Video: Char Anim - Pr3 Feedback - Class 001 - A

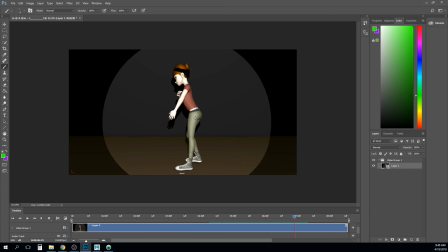(44:46)
So I think I would have some more weight shift there in the hips, but I would also have her drag her upper body. So again, I always sort of divide stuff up into these areas of mass. So you get the rib cage, the hips, the head, right?
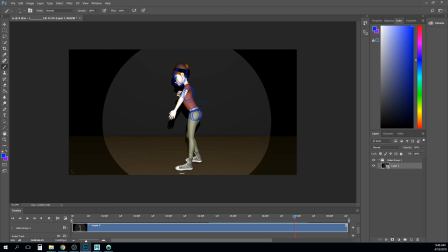(45:04)
What you can do is sort of rotate the hips up, but drag the torso and the head back. That's going to get you this line of action, right? And let the hips get there first, and then let the rib cage kind of overshoot, and then drag the head up.
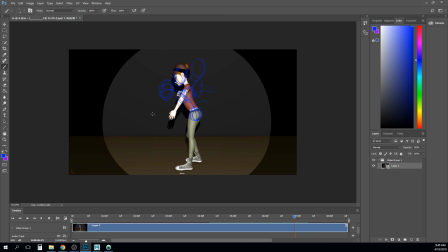(45:20)
So the same way we had the pendulum with all the overlapping action in it, that's going to happen down her spine, and that way she can kind of roll up, right? And that would be you get a little bit of overlapping action at the top here,
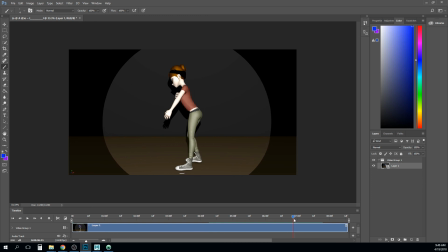(45:33)
but the problem is like her rib cage is kind of coming up with her hips, and I think you just kind of drag a little bit more of that. I also feel like the arm just kind of blends down there, so maybe play around a little bit more with, you get a lot of nice kind of overlapping action happening in the arms.
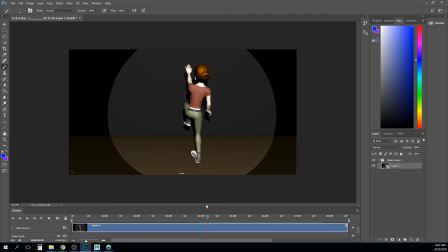(45:51)
Think about drag in the arms. So right now she like twists around here, but her arm and her hips kind of get to this point at the same time. And just dragging that arm behind, like maybe it's still, kind of dragging through there, and then her hips get here, but a few frames later her arm catches and sort of passes it up.
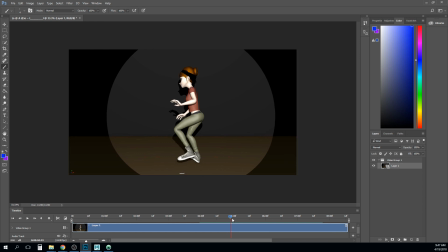(46:11)
It may just require a little extra keyframing on the arm to get that to do that. So, and the last thing right here, like her foot goes from tipped back, like that just feels a little awkward on the ankle to me right there.
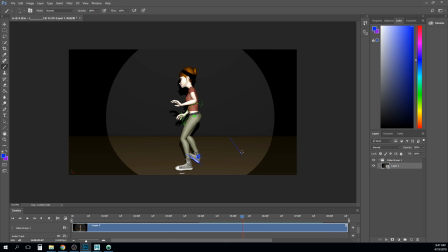(46:26)
But it goes from tipped back and then to flat, but it feels like that rotation is happening at her ankle, not at the point where it's contacting the ground. So you may have to add some extra keyframes. I feel like that point where it contacts the ground just kind of slides back.
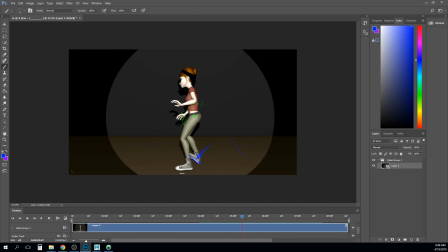(46:46)
Instead, I think that's the point of contact. That's what's holding her up off the ground. That part would stay the same. The ankle would move forward and the tip of the toe would go down. So the other thing is, like, it really is just right back there on the heel of the shoe, right? Like her foot is kind of like this.
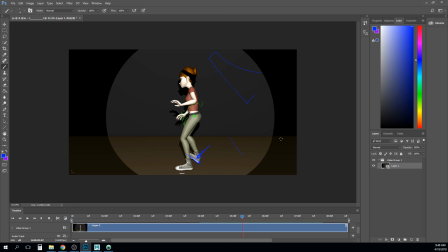(47:05)
You may be able to sort of fake a little bit of that, and instead of it being perfectly that like corner, if you could get it a little bit more like a curve, and sort of bend the toe up just a little bit,
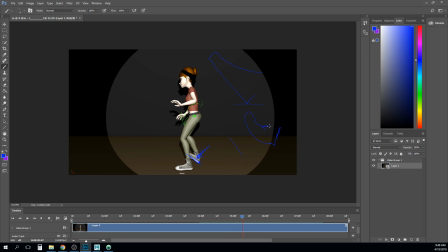(47:19)
that way you can get some of the back of the foot on the ground and give it a little bit more area to hold her up, right? This was a little too perfect on that tip right now, and it may even be just kind of sink some of it into the floor just a touch.
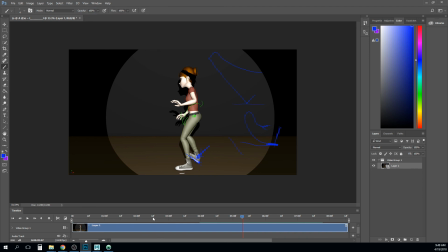(47:39)
Overall, it's looking pretty good, though. You get some great stuff happening here at the beginning with these little hops.
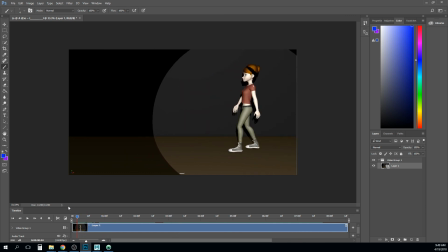(47:47)
I think she... it's still a little confusing about like what it is happening to her foot, and I think you need something for it to get caught on or something. Like maybe she... I don't know, there's a chance...
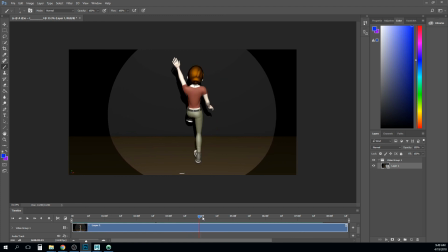(48:03)
Like, to me, the way she's kind of keeping it up off the ground makes me think that she's trying to like it's stuck in something, like she like stepped in like a net, or like got it caught up in like some clothes on the ground or something like that. And so maybe play with that a little bit.
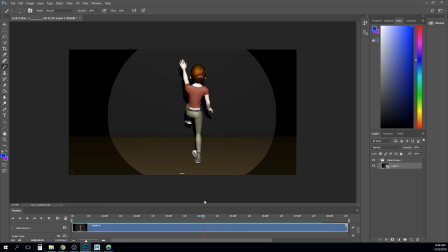(48:23)
You do this really big turn right here, and I think I notice it most from like here to here, that foot that's up off the ground is really traveling in kind of a straight line down to there,
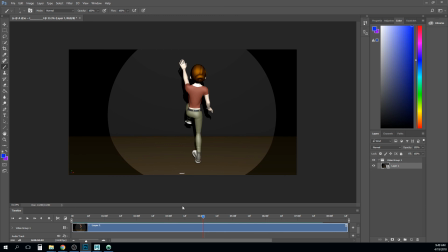(48:39)
right? So I think you need to kind of do an arc track on that and kind of get that sweeping out, and just do an arc track on that leg that's off the ground all the way through it and make sure it's kind of moving in arcs. Yeah, nice.